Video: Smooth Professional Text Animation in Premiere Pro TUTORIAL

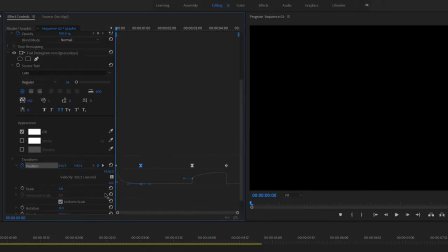[8:05]
We're going to open up the arrows and select the first one, drag it in like this, second one, drag it to the right, and there we go. Now we have this kind of animation. And if you think something goes too fast, we can still go back and kind of
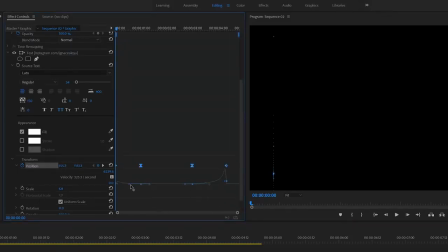[8:21]
go into our graph editor, and maybe don't make it as abrupt and just shorten this right here. So actually, we select this first one, we can make it a little bit shorter
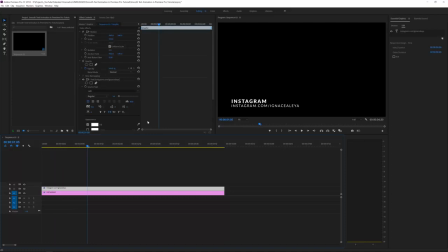[8:36]
and play around with the settings basically.
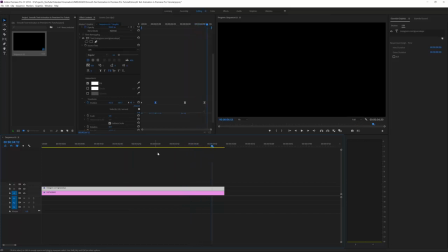[8:50]
Okay, there we go. And it ramps up in speed up. And actually, I want this last one to actually go a little bit faster. And go a little bit faster. There we go. And it's all about timing, honestly. But yeah, this is just a brief preview on how to do it.
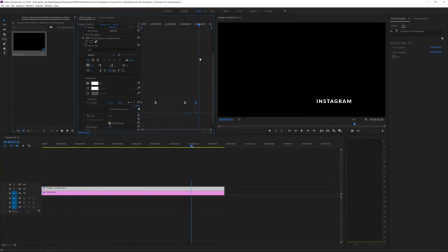[9:07]
But as you can see, when it comes in or when it actually leaves, it's actually at a pretty high speed, but you can see the text clearly. In real life, if you look at video, it's gonna be blurry because it happens so fast, and this is going to make it look very unprofessional if you're gonna keep it this way.
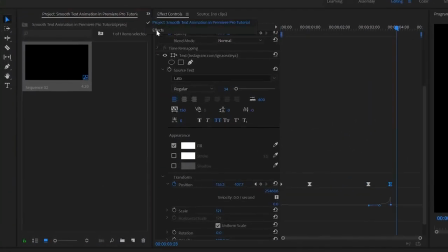[9:24]
So what we wanna do is go to the effects right here, so go to effects and search for the directional motion blur, well actually the directional blur under blur and sharpen. If we don't search, we can simply go to video effects, blur and sharpen, directional blur, and drag this onto one of your layers.
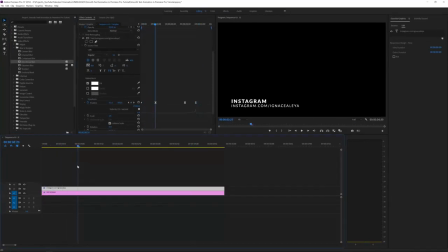[9:41]
So let's start with this bottom one. And what we want to do is actually find that spot when it's actually in its position that it should come to.
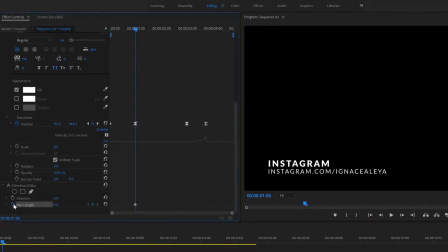[9:50]
and click on the keyframe for the blur length. The direction we want to set to 90, by the way, or actually 0 in this case. And then go back a little bit and kind of increase the blur until you're satisfied, something like that. Now we want to bring this keyframe to the beginning so it actually starts at that size.
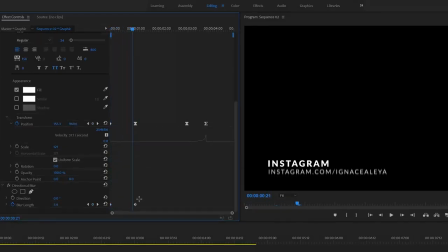[10:09]
And then also for the second keyframe,
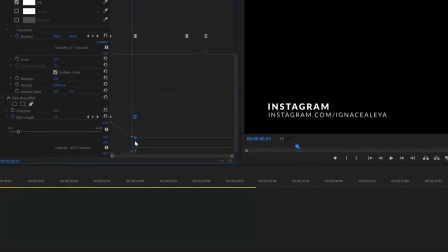[10:12]
we want to again do the continuous Bezier and kind of do the same animation we did for the animation itself, like this.
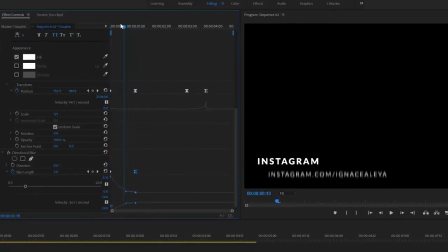[10:19]
And now you will have a kind of motion blur, which make it look a lot more realistic. Of course, maybe this is exaggerated, so blur length of 10 would be more than enough. And then at the end, we want to do the same thing, create a new keyframe, and then off screen, we want it to be like a 10 again.
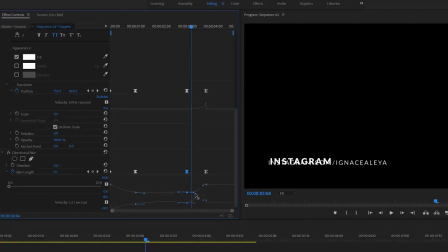[10:38]
Again, we want to animate that anchor point. Okay. And maybe even a little bit more than 10 here, because we have a faster kind of animation. And we can see if we pause the video right here, it's gonna be blurry.
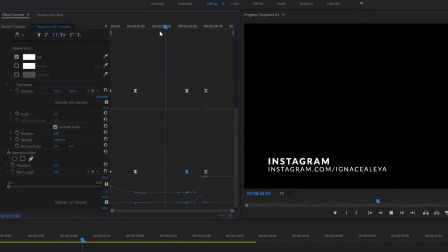[10:52]
And that's exactly what we want, because you're honestly just going to see it in animation,
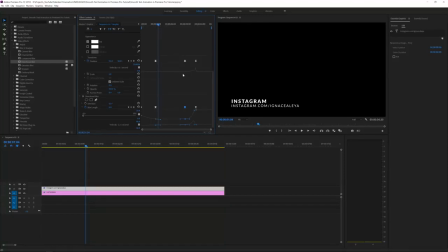[10:59]
and it's going to make the animation look a lot more natural and more realistic. So let's go to the second one and do the same here. So we'll just apply the directional blur to the Instagram text.
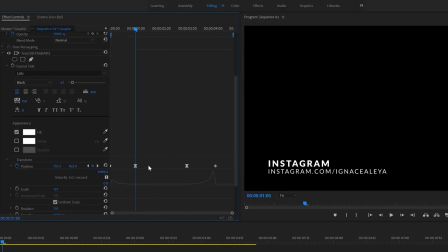[11:09]
Go over here to this keyframe where the position is set correctly and click on the blur length here. Go over here, also create a keyframe for the blur length at 0 here. And then also change the direction, in this case to 90, because we're working on the x-axis this time.
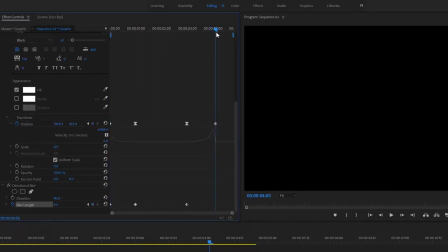[11:27]
Then go to the beginning, set it at 25, and at the end, right here, you can use these keyframes as reference to 25. Select the center ones, right-click, Continuous Bezier, open up the arrow right here, and just select these here, and bring it in.
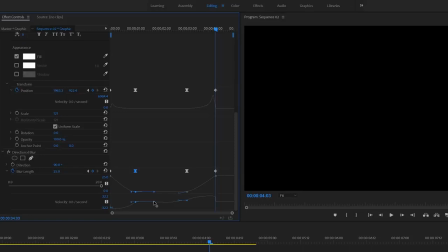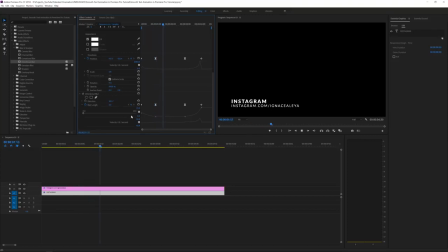And there you go, you have your nice and smooth text animation. Okay, so what you want to do is at the end of your animation, we want to trim our video layer down a little bit.